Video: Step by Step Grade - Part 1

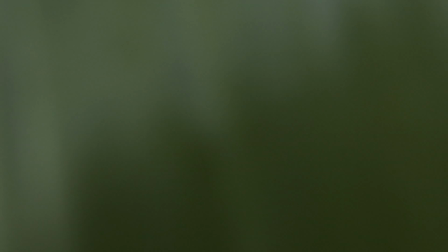[0:00]
Okay, welcome to DaVinci Tips and Tricks. In this episode, I'm gonna be continuing from the last one, the node tree one.
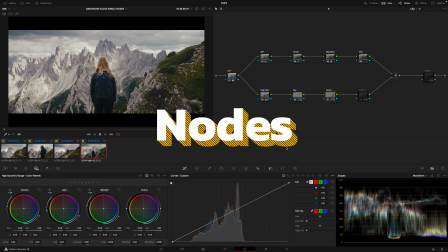[0:07]
I'm gonna guide you through the nodes and the structure I'm using on this grade.
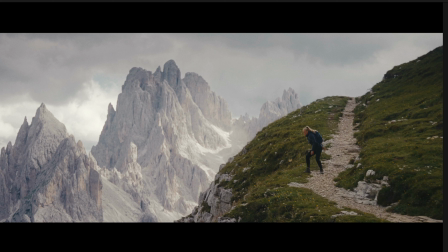[0:12]
So this is sort of the final grade I came to, and I'm gonna guide you through the things that I've been just working on,
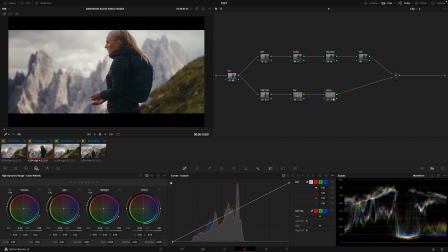[0:20]
and yeah, just to reinforce the previous chapter about my node tree structure and clip timeline level.
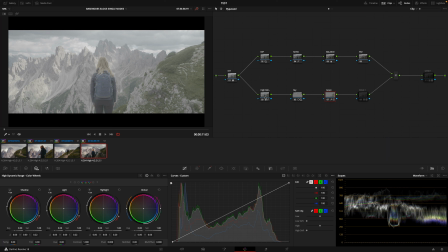[0:27]
So if I press Shift D, we disable every single grade applied completely at clip level and timeline level.
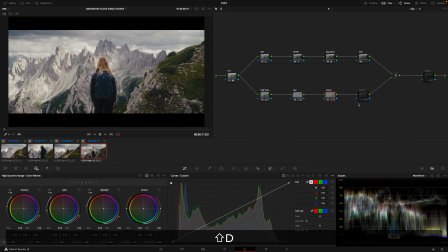[0:36]
Shift D, and then if you want to concentrate on
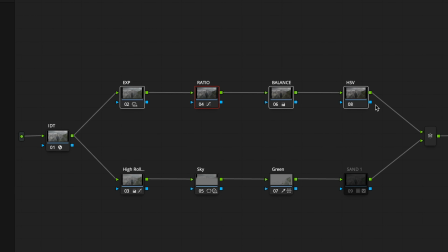[0:42]
disabling individual clips or groups of clips, you can select the clips and press Command D on a Mac computer.
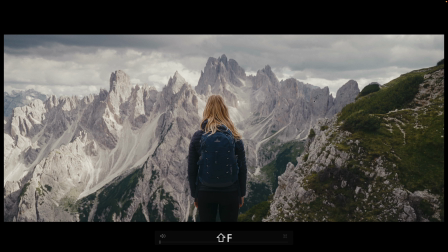[0:50]
Move on so I can show you what I did. Let's go out of full screen.
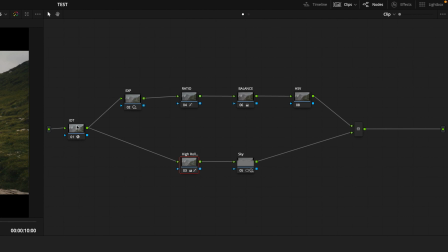[0:56]
The same idea as I explained before. We're coming here. This was shot on a Sony camera S-Log3, Sony Gamut 3 Senior S-Log3 into DaVinci Resolve Wide Gamut.
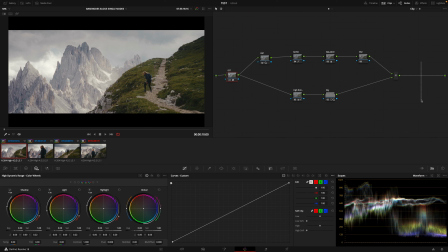[1:06]
As you can see here, I'm using my ODT, which I have it at the timeline level.
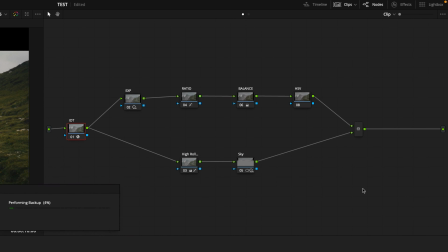[1:13]
So starts here, the DaVinci Wide Gamut sandwich, and it ends at this point, and I'm going to explain why it ends at this point, and then I continue with some other nodes after the ODT.
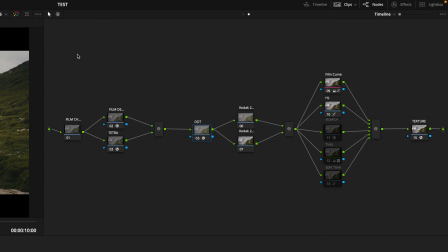[1:29]
So timeline level is something that will affect the whole timeline, your whole project.
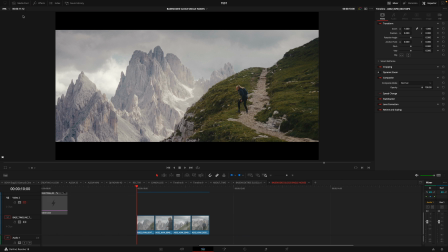[1:35]
So in this case, I have these 4 clips. If you are accustomed to a layer-based NLE,
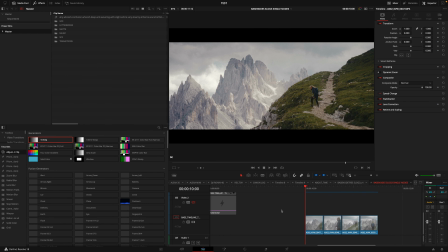[1:43]
which is this is a layer-based NLE when we're editing, so this is not too different from what you use on other software, just like Premiere Pro.
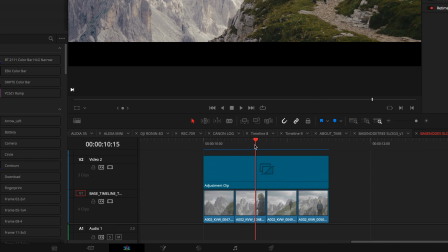[1:56]
So that timeline level would be sort of the equivalent of getting an effect on top of everything that's below.
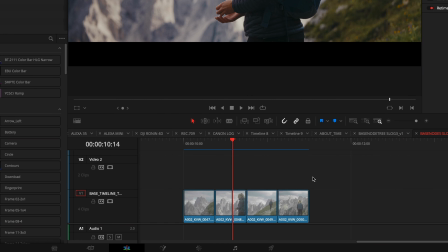[2:04]
But this is not the point, and the point is for us to start seeing the grade as a more structured process.
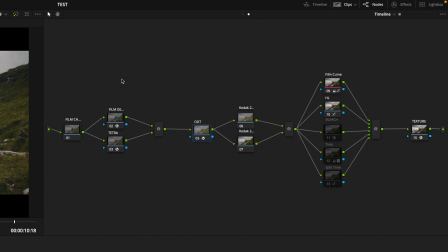[2:12]
And if you will, if you watch a film, most films would have just one show LUT, and when I say show LUT, don't get so much confused. This whole thing is the show LUT, which is the look development, which is probably the most fun part of color grading.
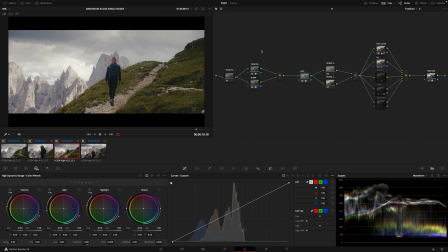[2:30]
It's making those images really shine and complement and enhance what the DP and the director had in mind.
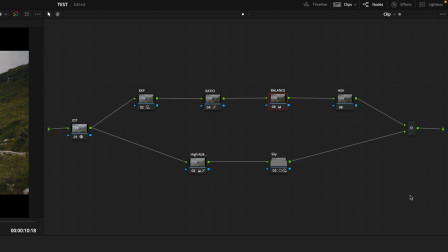[2:38]
And then at a clip level, you will just balance the image, balance the shots to each other, so a scene makes sense.
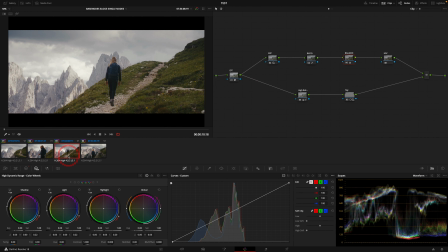[2:47]
And the shots before or after make sense, which in this case I can show you,
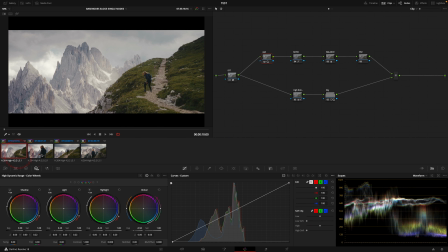[2:53]
because depending in this very short sequence of shots,
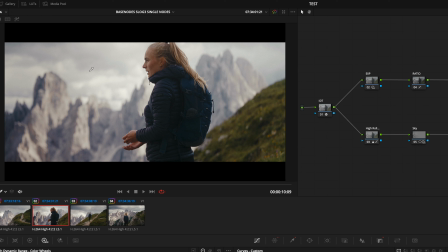[2:57]
because of her this daylight, there's nothing artificial, there's nothing controlled,
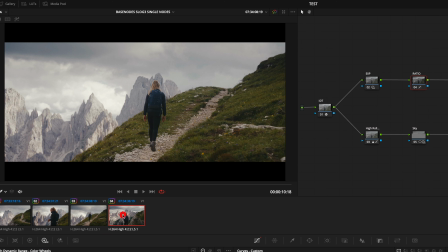[3:05]
sorry. So the light changes as she goes up and up the mountain, and I'll show you the things that changes the most apart from the contrast and the exposure, is how the light hits the screens,
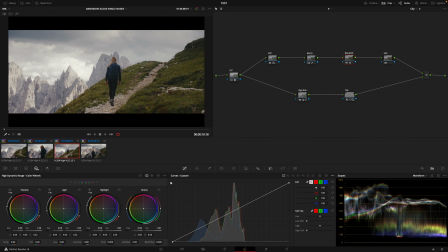[3:19]
and they look very different from shot to shot, and that had to be corrected for this scene to make sense, because although it's realistic that the sun dips in and out of clouds, and that affects the contrast and even the colors of things in the image, for the viewer it needs to make sense.
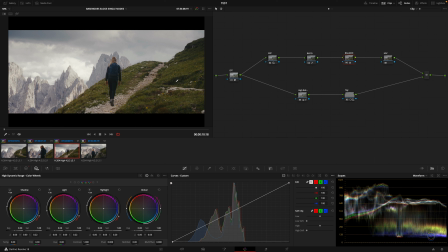[3:40]
Probably she took about 5 hours for this hike, and the real sequence on the film is about 10 seconds, 15 seconds.
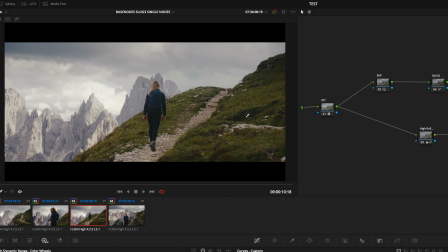[3:50]
So in those 15 seconds, it needs to make sense. We cannot jump realistically from the first hour to the third hour with the sun was at a different position.
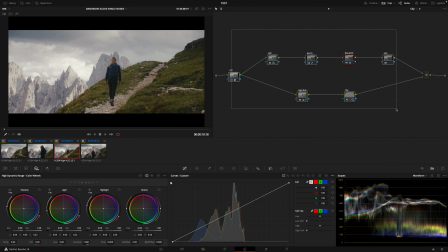[4:02]
So so this is where the clip level comes in.